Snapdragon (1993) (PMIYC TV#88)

I have a three pack of erotic thriller movies here and the movie I chose for this week's review is Snapdragon starring Pamela Anderson. This was a very popular movie when I was young, particularly around 13 because it had a prime Pamela Anderson with a lot of sex scenes and nudity and I actually never watched this movie during the 90s. I only watched particular scenes if you know what I mean. So I just thought this would be a good chance to revisit Snapdragon and see if it actually had a good story to tell.
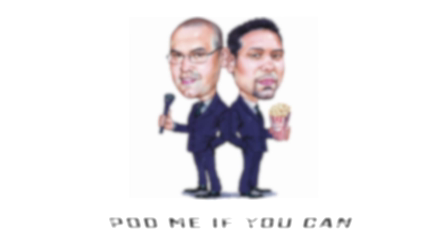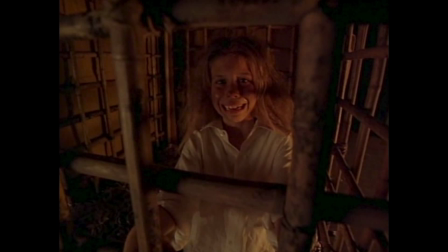0:38 In China, an Anglo family is brutally murdered and a young girl is taken and sold into the sex slave industry.
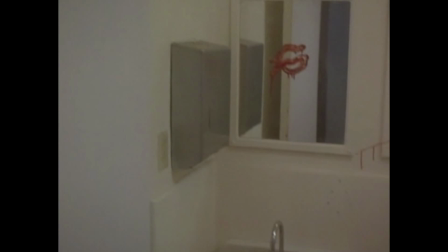0:45 Some years later in America, people are murdered during sex and are left with a Chinese symbol written in blood at the crime scene.
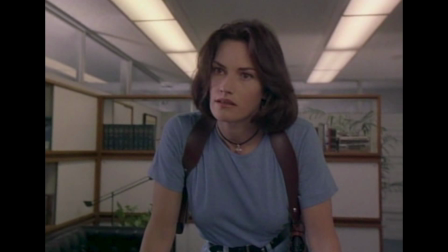0:52 A young detective, Sergeant Peckham, played by Chelsea Field, is given her first break and receives a case.
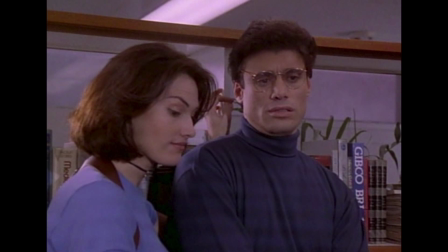0:58 She asks her boyfriend for help, Dr. David Hooge Stratton,
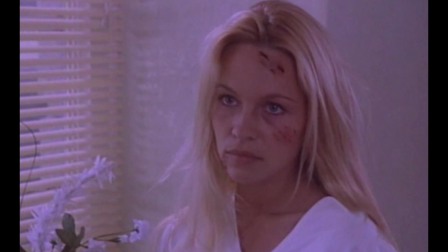1:03 a psychologist played by Stephen Bauer, who is trying to help a beautiful young patient Felicity, played by Pamela Anderson. The patient is trying to remember a dark past and is plagued by violent nightmares. This is an erotic B-grade thriller from the early 90s starring Pamela Anderson just before she hit it big with Baywatch. The director, Worth Keeter, went on to direct a whole bunch of episodes of Power Rangers and a lot of kids' films,
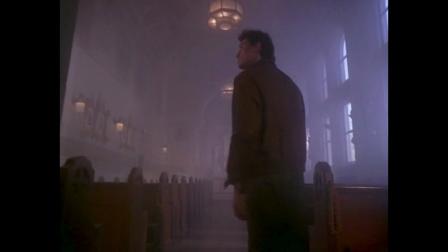1:30 so it's pretty interesting that transition from erotic thrillers to kids' movies. The film has some really interesting early 90s photography.
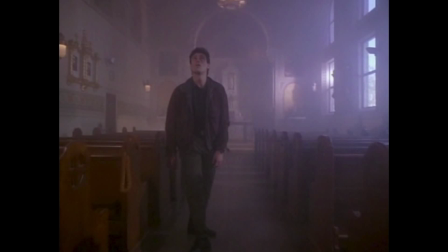1:38 There's just something about the smoky-lit interiors that just brings me right back to that time period. And the music to this film is actually pretty good. I find the actual theme song of Snapdragon to suit the tragic nature
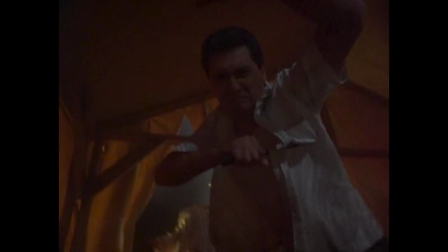1:52 of the main villain as well as suit the erotic relationships that's depicted in the film.
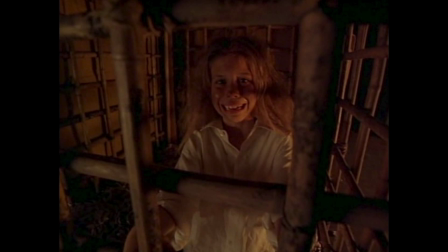1:57 The start of this movie where it shows a young girl's family being murdered and the girl being sold into the sex slave trade was, I think, very effective. The filmmakers did a great job of showing it without really relying on graphic violence. And what's really interesting about it, it didn't retreat to any voiceover narration. or really any dialogue, so they showed the whole thing just by visuals, which, credit to the director, I think he did a solid job there with the opening.
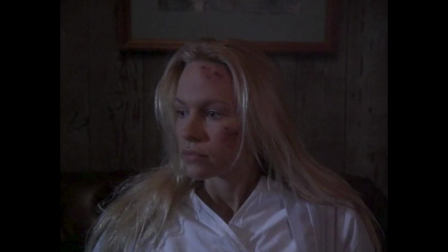2:25 There are some really interesting psychological themes to Snapdragon. The detective,
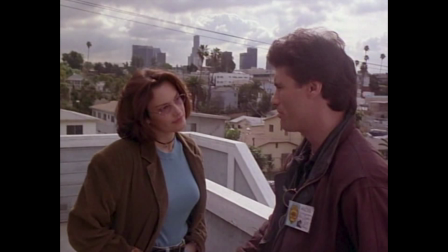2:30 Sergeant Peckham,
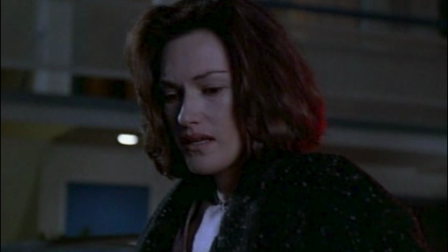2:31 is a promising young detective who was given a shot with a first case about a brutal serial killer murdering people at the point of sexual climax.
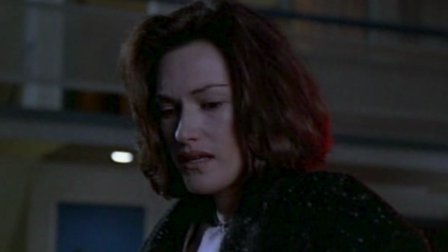2:39 The violence and nature of the crimes brings her on edge and makes her question her desire and her abilities as a police officer.
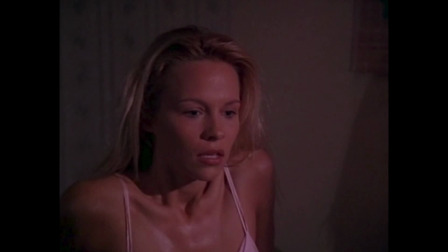2:47 Her boyfriend, a psychologist, who is trying to help a beautiful,
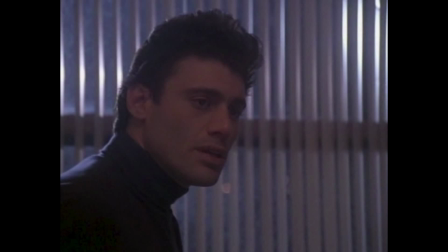2:51 young and mentally disturbed patient, finds that he tries to uncover a past, but he's also falling in love with her.
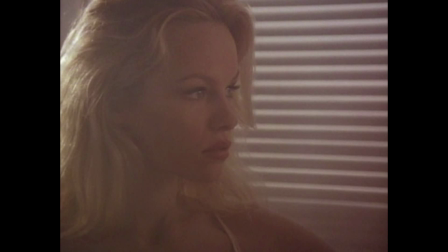2:58 And the patient, Pamela Anderson, who is trying to come to grips with the past and the nightmares that plague her. The sexuality in this movie is pretty corny.
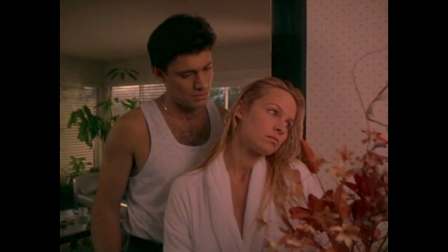3:08 I think the director does an okay job of building up the sexual tensions between Pamela Anderson and Stephen Bauer, But the actual sex scenes themselves are filmed like an early 90s slow music video.
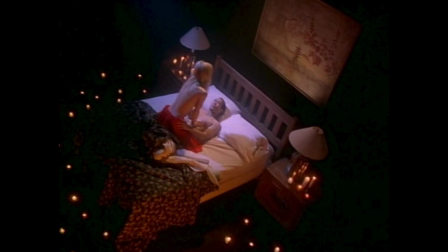3:20 And I know this is a common technique in erotic thrillers. Like, you know, they're really basic.
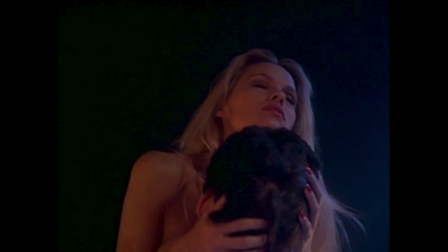3:27 You've got the candlelit interiors, the Dutch angles, really slow editing.
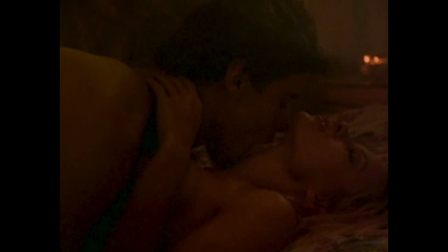3:31 And they just feel really jarring because you're watching this psychological thriller. Then all of a sudden these sex scenes come on and the music's playing and everything like that.